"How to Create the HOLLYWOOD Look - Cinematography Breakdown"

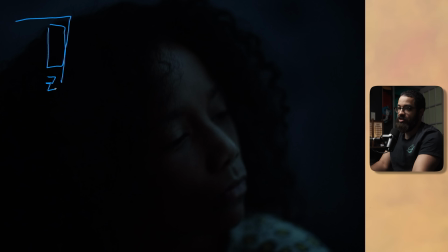[7:54]
And it's her dad going for an early morning run. and if we draw out this scene we've now cheated the bed backwards and then i'm sitting right here with the camera and then she's looking out that window and that window is revealed in a later scene so now my challenge as a cinematographer
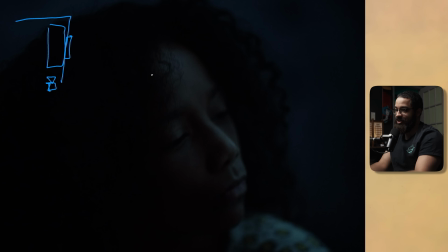[8:10]
is to relight this as it was basically moonlight and early morning but also doing this in the middle of
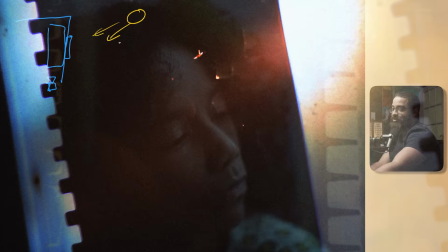[8:18]
the day this was one of the hardest things i've done as a cinematographer and it took a lot of planning because the sun was literally right here blasting through these windows.
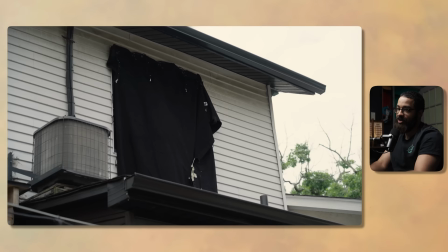[8:27]
What I had my gaffer do is black out this window completely and kind of build out a tent that we could use here.
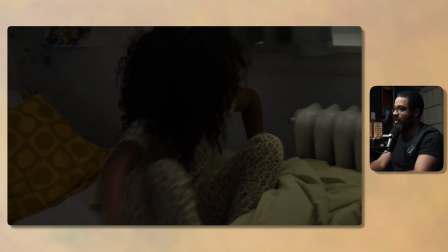[8:35]
So if I even draw the window over here and then kind of blacked it out with that tent and then inside that window and this black
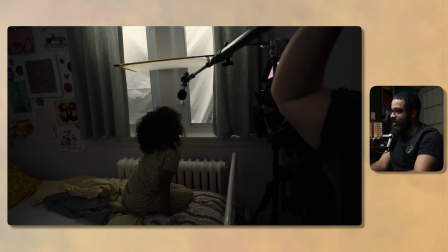[8:43]
tent I had two Esterra Titan tubes and then these were set to that same 6,000 Kelvin that I kind of have going on in my room
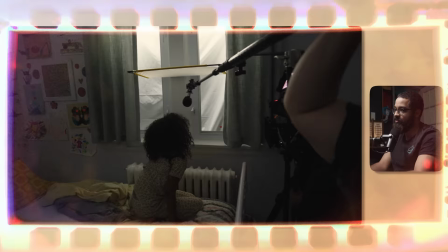[8:51]
and then I just have a layer of diffusion from a six by four fast frame so this is like an opal so this would give me like
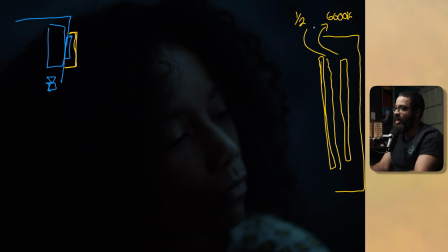[8:58]
a half a stop of diffusion so something just to spread out the light so it doesn't feel as sourcey and so basically had to black that out basically no light coming in and then relight it with our own fixtures as well as soften it up and then this is giving you that super soft moonlight feel and this is going back here and then to add some contrast back into the image I had my key grip kind of rotate
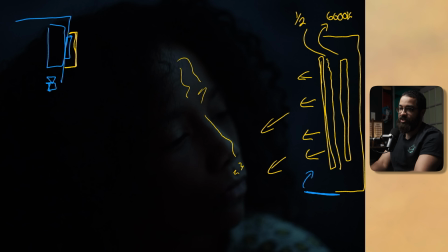[9:18]
that in and out to kill the spill that's going on her face. But this gives me nice highlights and super soft in terms of what we're looking for, as well as gives me that heavy contrast ratio that we're looking for in terms of what films and Hollywood movies really look like.
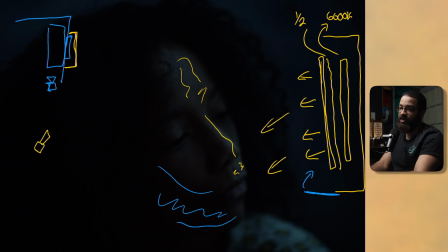[9:32]
And then I had that 60B still with the spotlight mount in play. So I'll kind of drive that a little better in the scene. And this was blasting up into the ceiling, adding a bunch of room tone back into here. And this was set at 6,000 kelvin as well and then my white balance of my camera is still sitting around 4400 kelvin don't ask
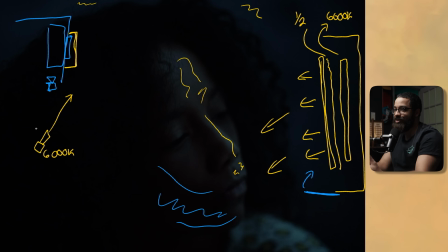[9:49]
me why i use that number that's just what i like to use in terms of setting my white balance and it is a flexible number that the colorist or who i'm really working with can push that in post so this is setting around 10 and these titan tubes if i remember right were sitting around like 50
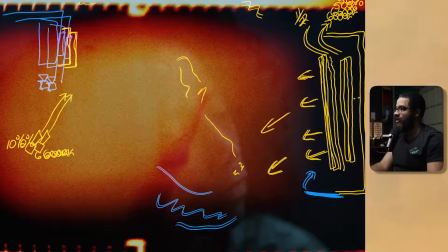[10:05]
two of them in play there and then just using another layer of diffusion to soften up so it didn't look as sourcey.
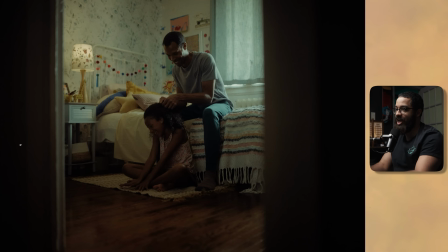[10:12]
And just to show you what that room looked like, here's exactly another scene from a little montage of seeing the dad and the daughter bond. And you can see that window that was in play before, but now this is another scene and another time of day. So this is supposed to feel like midday, and this is exactly how we achieved this.
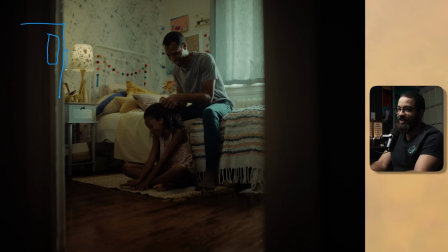[10:30]
So if we did another top-down diagram, we have here our bed, and then we have our window, and then there is another window here that we blacked out because it would be flattening out our talent. I could wrap some light around there, but I didn't really like the look. And then in this room, I have a four by four floppy kind of tented over.
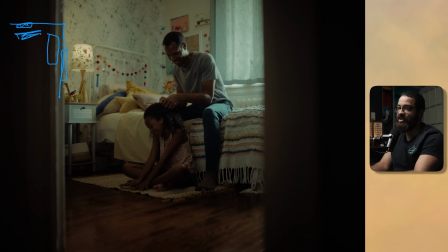[10:48]
And then this is kind of blacking out that corner, making sure no light is bouncing back and into my subject. But outside what I actually have is a 1200D and this is shining up and through the window. So this is with a Fresnel so that my gaffer can actually spot it as well as flood it. And it really gives me some little really good control of the light.
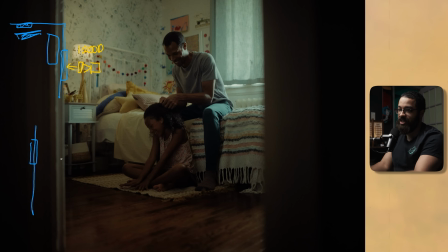[11:06]
And then if we were to draw the side of the house at like a kind of profile in terms of where this window is and where the light is relatively sitting, I didn't have my gaffer shine it through. It was like the sun actually had him position it down at kind of like an angle. And this is has the Fresnel on it.
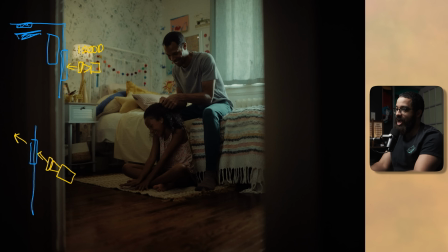[11:22]
And then this is pointing up and this is acting as that big backlight with the going through the shears as well as the light is hitting up into the ceiling and then adding some lift back into the room as well as hitting the back of the talent and giving me that highlight as
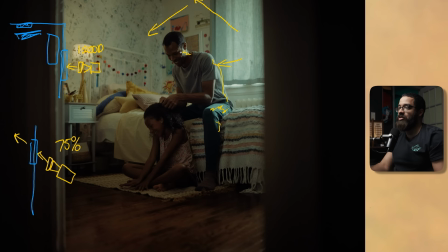[11:36]
you can see here. And this was sitting around 75%. So a lot of light was needed just to achieve this. We had it originally up on higher, just so I can, you know, see that sunlight. But I didn't really like that, like I said, because it was too harsh and wasn't really realistic to me in terms of where the sun would be. It wouldn't be blasting through like that exactly.
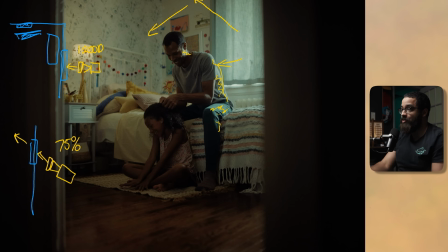[11:56]
So I wanted to have some hot spots on his back and then especially there, as well as lift his face in terms of what we see in terms of ambient tone as well as getting some directional light on her without flying in another light on the side but then again if we look
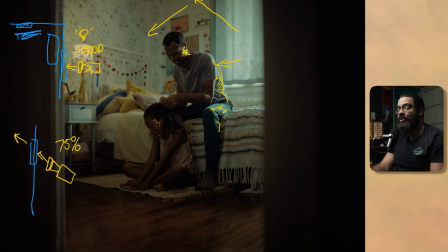[12:11]
over here we can see that we have this bulb on and then this is just a choice in terms of what I see in movies a lot even though it's the middle of the day a lot of cinematographers will have practicals in a scene and I really like the look of it it's
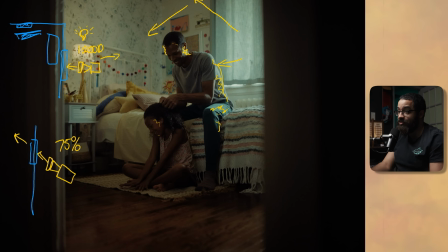[12:25]
a really subtle thing but this is adding a little bit of light and you can see the difference in terms of the color of light this is a little warm in terms of seeing that nice homey feel of the light and then having that blue and other textures from the shears as well
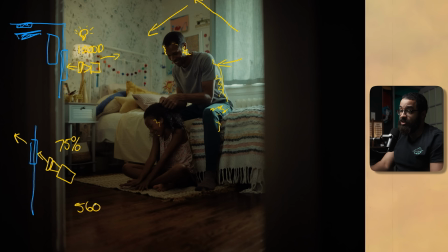[12:37]
as the 1200d as well as the daylight so that's this point i'm sitting around 5600 kelvin with my white balance because i want this to feel as naturalistic as possible we're not going for anything looky we're trying to elevate the natural scene that we have here and then the lens i'm working with
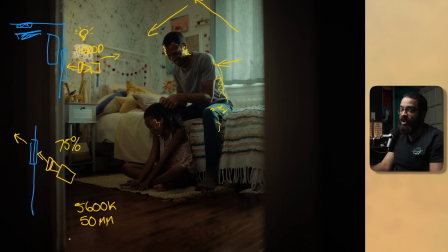[12:54]
here is a 50 millimeter kind of my wide lens when it comes to this watching feel because I kind of framed my subject between this doorframe to even give you that watching effect and then had them directly center framed in that to accentuate the focus exactly what we're looking at.
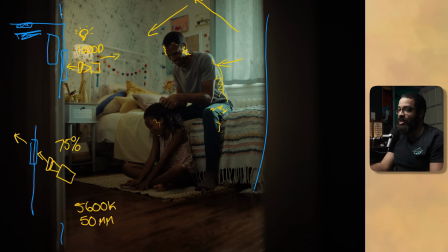[13:09]
This is a really good feel good moment and if I was in the room with a wider lens I feel it wouldn't be
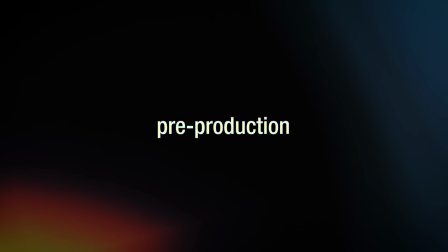[13:14]
as touching and as painting the scene that we're trying to create throughout this whole narrative.
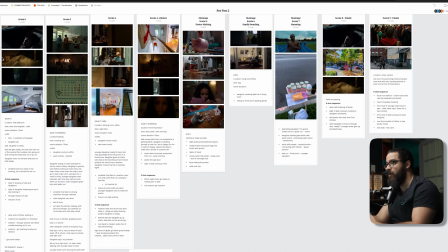[13:20]
In terms of me taking on this project as a cinematographer I really wanted to get organized in terms of what scenes we're supposed to feel like what. Are we at a climax here? What is the feeling? And then what is the time of day? And how do I make this consistent?
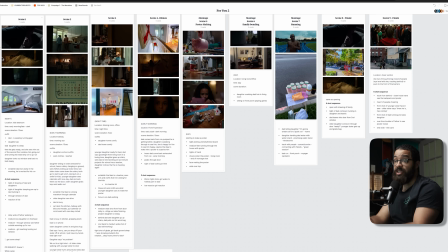[13:34]
I've gone so many times to post with my projects and other people's projects and lighting continuity errors in terms of time of day, as well as direction of light can really make or break an edit. And I've been down that road before, and I've made those mistakes so many times. So the directors and I really had to get organized. And the way that we did that was create multiple boards through Milanote.
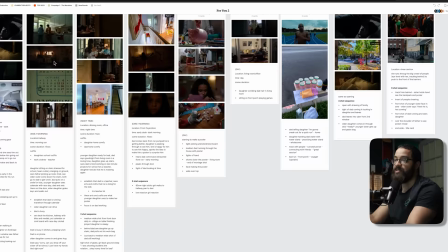[13:54]
And I just want to take you through the Milanote in terms of what we broke these scenes,
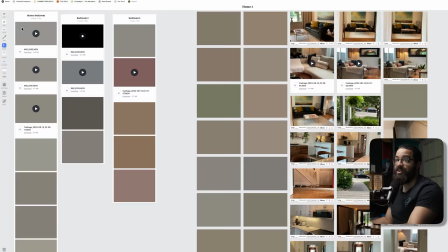[13:57]
how they're supposed to feel, and all the references that we used to actually build out this narrative.
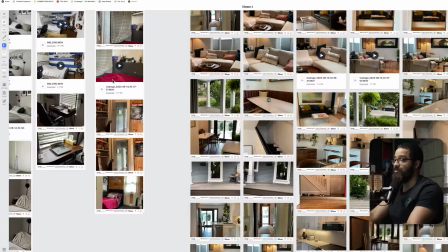[14:03]
So we did a bunch of location scouts at multiple different homes,
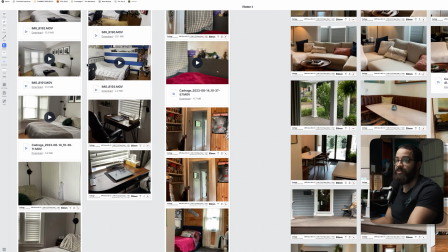[14:06]
and there were a lot of things that we had to consider in terms of bedrooms, where lights were supposed to be located,
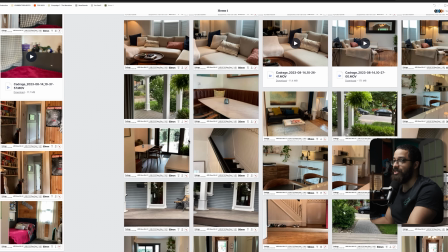[14:13]
art and decking already inside some of these rooms, and then how they would feel on specific lengths.
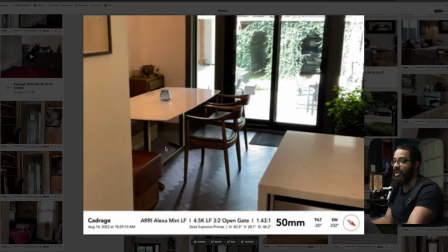[14:19]
And like I said before, that we're going for this watching feel.
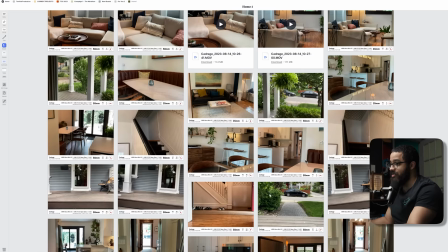[14:22]
As you can see in a lot of the cat rage photos that we have the camera that we're working on rlx a mini lf 50 millimeter just
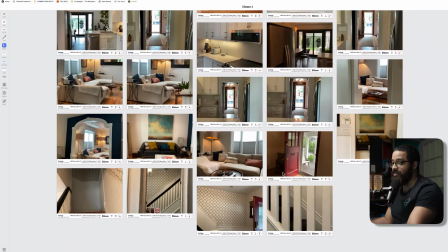[14:29]
those were the kind of photos i asked everybody to take when we went to these locations just to make sure that you know this is exactly
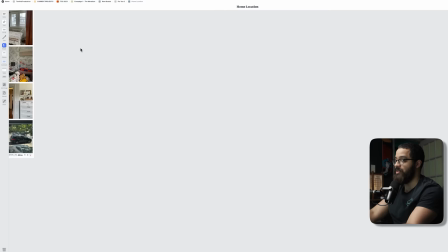[14:36]
how it's supposed to look and feel and if we go back to the main board that we're looking found we have the main home location
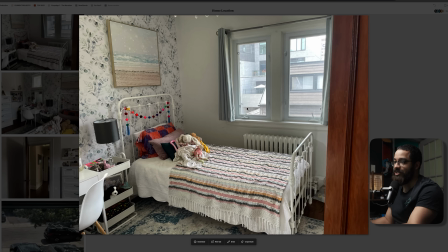[14:42]
that i want to show you guys in terms of what this actually looked like and the small spaces so again we had art come in and deck this
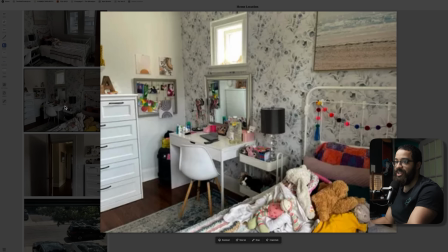[14:49]
out completely but you can see that window that i blacked out completely and did that re-moonlighting setup and then moved out and she did out the bed
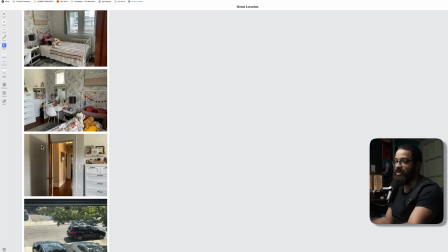[14:55]
as well as some of the different angles and what was included in the actual room that we used and then the doorframe that we used
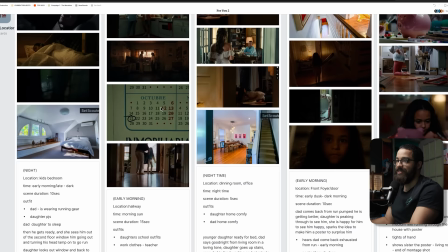[15:02]
to shoot through and then her perspective of looking out to seeing her dad running the main thing that we had were these scenes and divided them
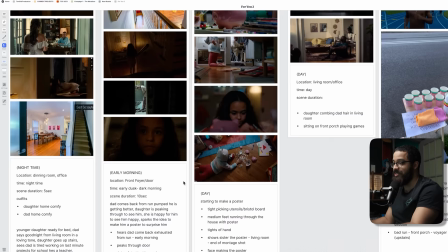[15:10]
up into okay this scene is playing out this is supposed to feel like night here's the location and then here's scene two early morning nighttime early morning
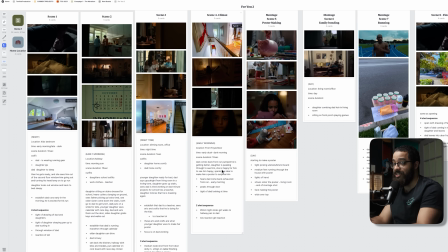[15:18]
day and so this is just an example how I stay organized throughout this whole shoot and especially going into it and just having all these conversations with the directors as well as the producer as well as the art team in terms of making this feel as naturalistic as possible.
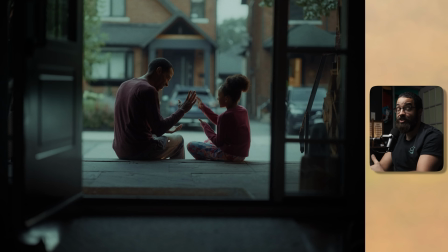[15:31]
The last thing that we're going to be looking out is one of my favorite in terms of the look and feel as well as timing and how really a good plan as well as a good team really plays out in terms of executing projects like this. So we wanted a really sunset feel that the kind of the magical feeling
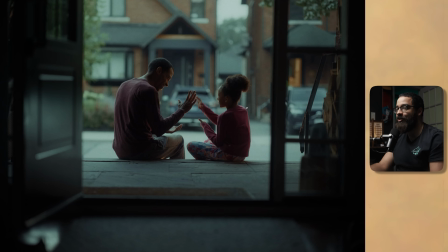[15:47]
that you get of playing with your parents or anybody outside at your front door while the sun is setting during the summer. This is what we're really going for. But in terms of location and everything, the sun was realistically setting behind us. We did a bunch of location scouts in terms of making this feeling. But as long as I had some information in the sky, I knew I could relight this to make sure it felt like a sunset.